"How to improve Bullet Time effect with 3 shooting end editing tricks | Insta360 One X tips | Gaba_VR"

Okay, it's fine, but what if we create a similar effect in real? Sounds crazy, right? But now while you play around with a really cool thing we can apply even in commercials and music videos, and this time it will be 100% natural, without any editing tricks.
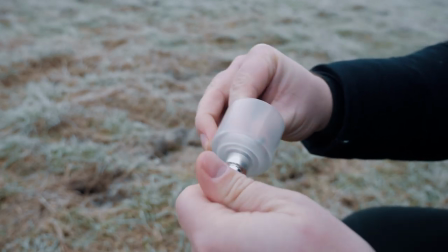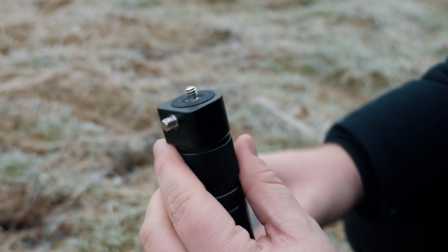Thanks to the construction of this handle, besides we can turn the camera around us, we can also mount things on the top of it.
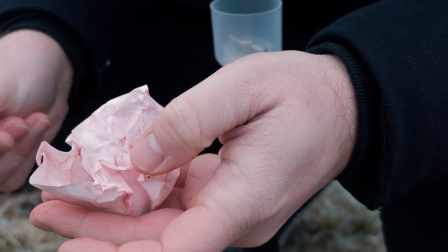This time I attach a small handmade holder to a tiny smoke bomb. I bought such a small smoke bomb and I will use a smaller part of it at once.
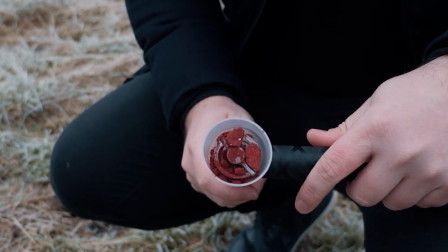I put it in this holder on the top of the handle. I light the smoke bomb and I'm ready to go.
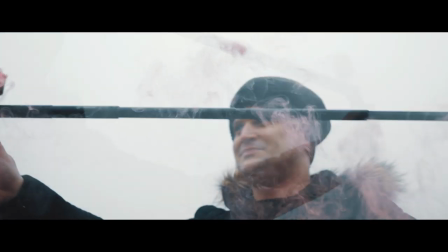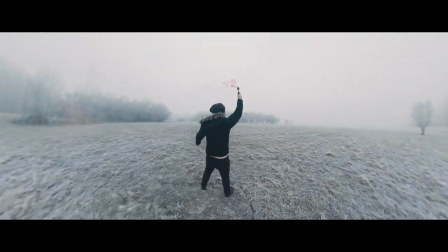It looks quite similar as the sparkler effect, but it's even more spectacular and 100% real.
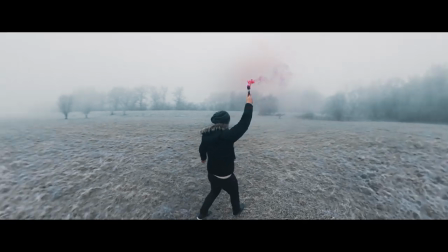And no one will complain about our hand position in the scene. It's obvious that this is how we hold the smoke bomb while the camera is panning around us.
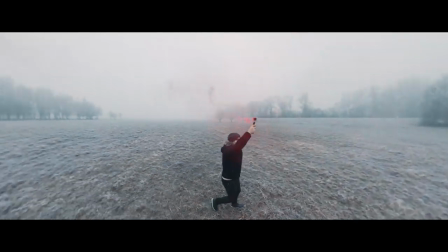I love it! And finally, let me show you another trick I learned from Mick Tai from 360 Rumours. After I published my bullet time tutorial, he gave me an idea how we can play around with camera positions during bullet time recording. So let's see how it looks like in practice.
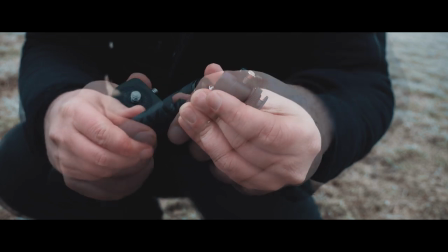All we have to do is inserting a tiny ball head in the structure, and we can get really nice lower angle bullet time shots.
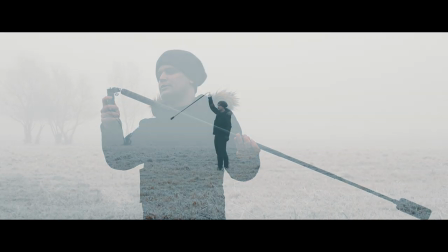This way the camera won't be spinning around us above our head, but in exciting lower angles like this.
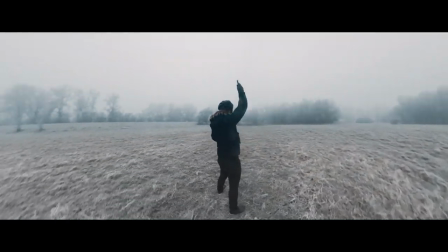And depending on the ball head settings and the length of the selfie stick, we can get very cool camera movements around us.
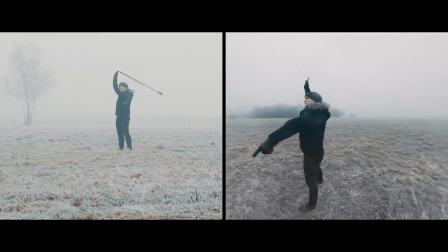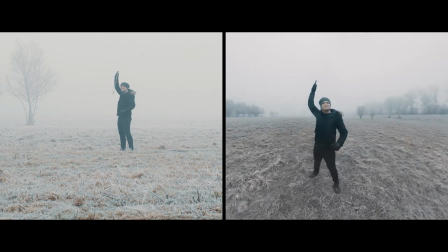Of course, we can mix this technique with the smoke bomb or the torch effect, and it will look really, really cool.
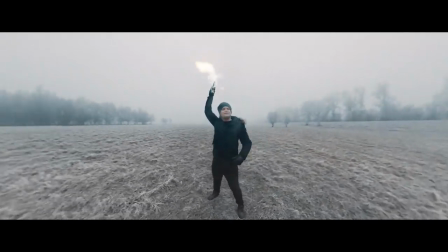I hope you enjoyed these techniques and you like this short tutorial. And if you do, please thumbs up. And for further 360 contents and tutorials, please subscribe to my YouTube channel, and see you next time.